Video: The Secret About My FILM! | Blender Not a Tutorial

Yo, I created an entire 3-minute animated short film, and in the last video I promised you guys to give you the breakdown of every shot and each scene in my film, and this is that video. Please subscribe, like, comment and share, and let's cook.
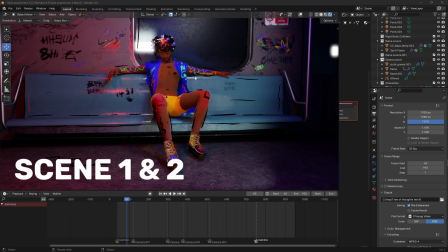(0:17)
Yo guys, so this is the breakdown I promised, and are you ready?
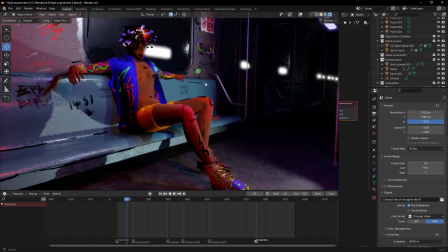(0:22)
Okay, let's dive into it. Okay, so here's the first thing.
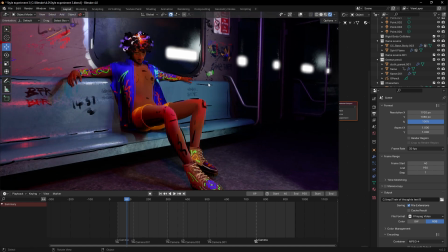(0:26)
If you've seen the film, if you haven't, I'm going to add it to the card up here. Go see the film first before you dive into this breakdown. Yeah, as you can see, I love the lighting here.
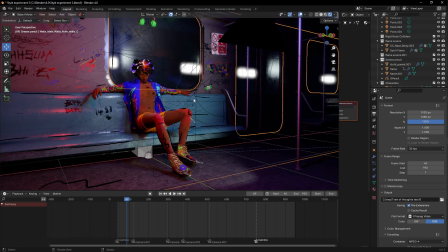(0:37)
Let me show you can see it's a very busy scene.
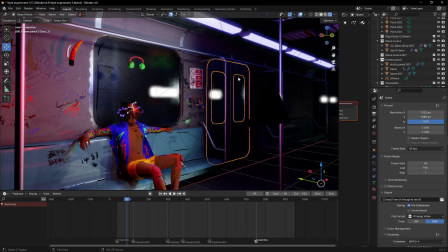(0:41)
It's a very busy scene, and yeah, I love the fact that I made this place dark because obviously it's a horror film,
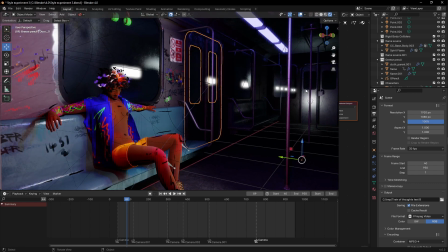(0:49)
and if you remember in the film, this is where his demon was walking down from to meet him.
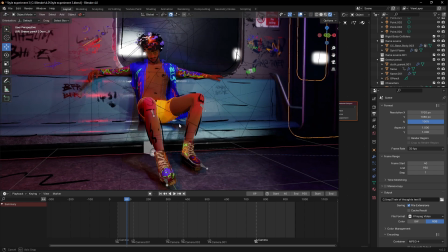(0:54)
Many tricks went into creating this film, and this scene is actually part of some people's favorite. I love it too. I love each scene. You know, I created everyone with blood and sweat, so obviously I love each one.
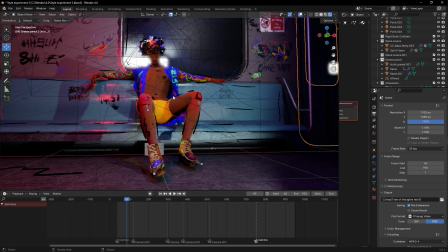(1:09)
But it being the first scene,
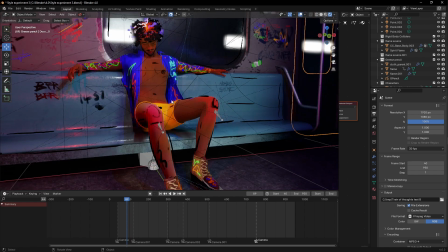(1:11)
I think it's the hardest part of the film that I spent a lot of time here, and on the last scene also,
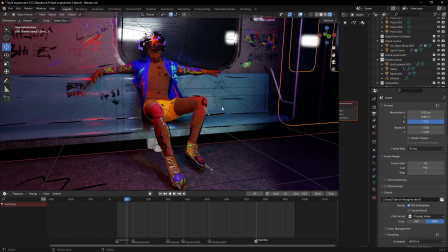(1:18)
I think, but I spent most time here more than every other scene because the two characters actually interacted well here than any other scene.
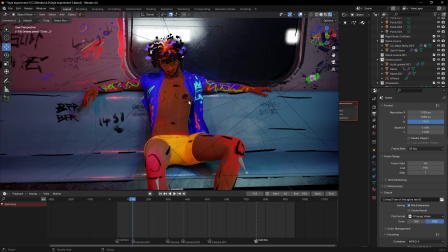(1:27)
I'm going to show you some tricks here. The trick of this film is that the first scene is actually two shots.
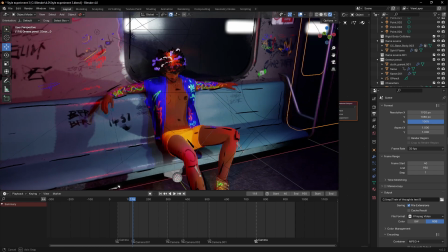(1:33)
Yeah, they're actually two shots in one.
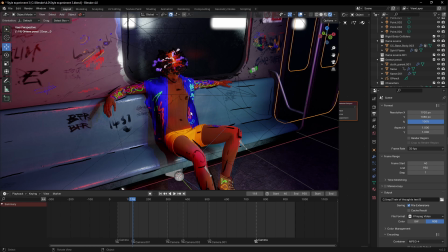(1:36)
It's when I was editing, you know, I already did my storyboard, so it was easy for me to know what to shoot.
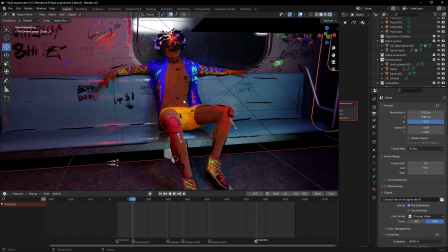(1:43)
I said what to shoot. I know what to render. I'm going to show you how I did the.
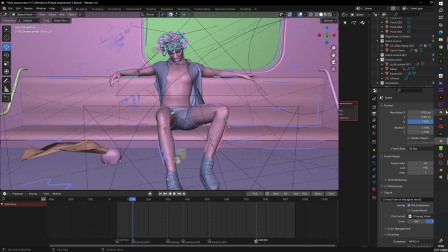(1:50)
I'm going to show you. Let me show you let me show part of the film now. This is the film.
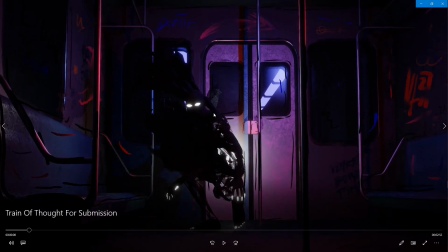(1:54)
So from the beginning, you can see this part of the film, and this is the first scene. Then it cuts to this side. It's actually two different scenes I merged into one to create that.
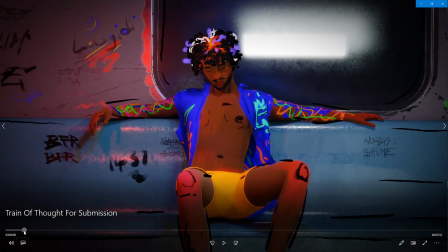(2:08)
It feels like it's one shot, but it's actually two. This is the second scene I merged together
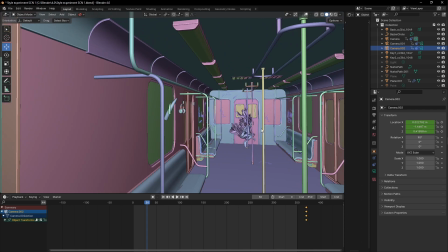(2:16)
to achieve that. The demon is the only one here. She's the only one here, you know.
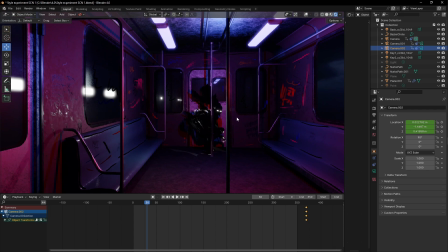(2:23)
So I got and the thing about me is when I'm working on my film, I used to have many cameras. I can have up to 6-7 cameras in a scene, but this one I think I have just 3 cameras here.
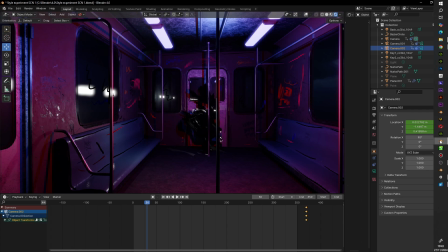(2:36)
Modify this train in both scenes, in this one and the other scene, and the main and the first scene here.
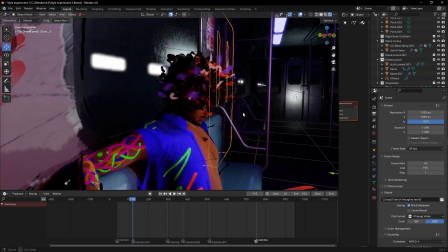(2:45)
So if you notice here, so this part of the tricks here, I didn't do anything much here because I know I'm not using this side for the demon.
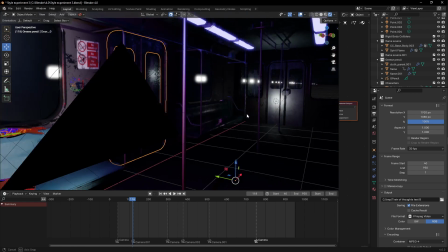(2:53)
But notice the train is in the same place. The train is not moving.
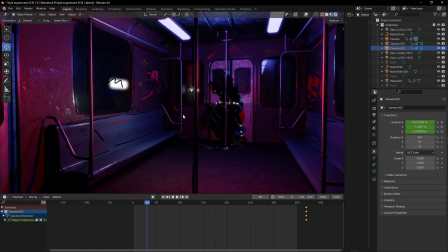(3:00)
That's actually the trick. The train is not moving. That's one of the biggest trick here in the film.
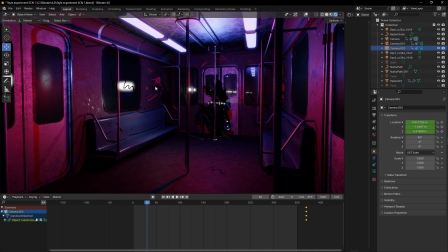(3:07)
The train is not actually moving. It's one place, so it was easy for me to draw all this. I didn't even parent them to the train. I just drew them where they are. No parenting, since I know it's not moving.
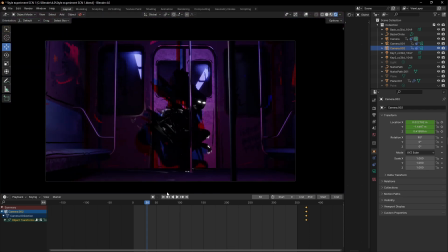(3:18)
So what sowed the idea of the movement is that this camera, there's a camera shake. I added a camera shake on this camera in every scene, so it gives that idea of the movement.
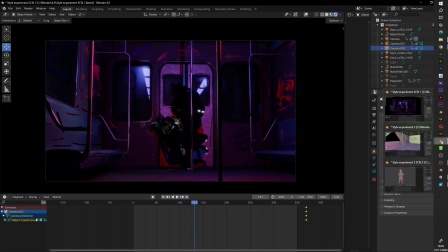(3:32)
Let me show this other, the first scene itself.
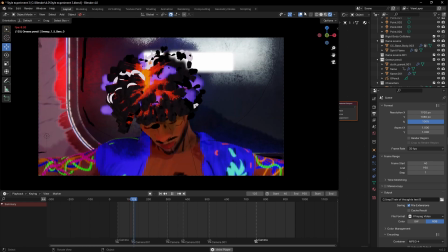(3:36)
Let me show it from the camera view. So there's a camera shake on the camera that showed the effect of the moving train.
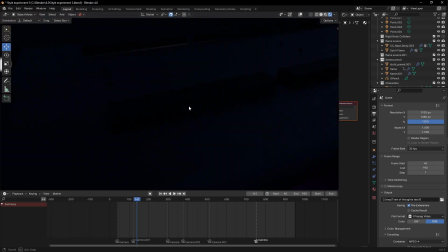(3:44)
And another important aspect that showed it also is the fact that I created a plane.
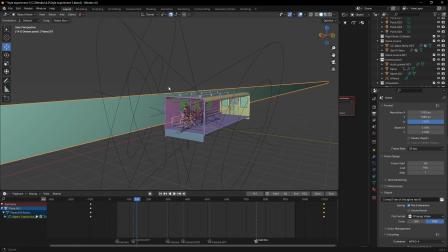(3:52)
Let me show. I created a plane. This is the plane here.
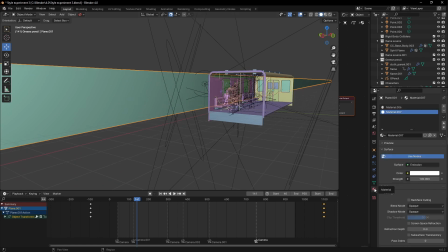(3:57)
It's actually the plane itself is just normal color.
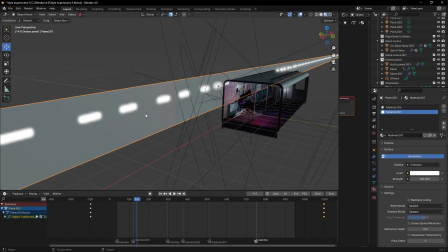(4:02)
Let me go to. You can see it's just a normal gray color.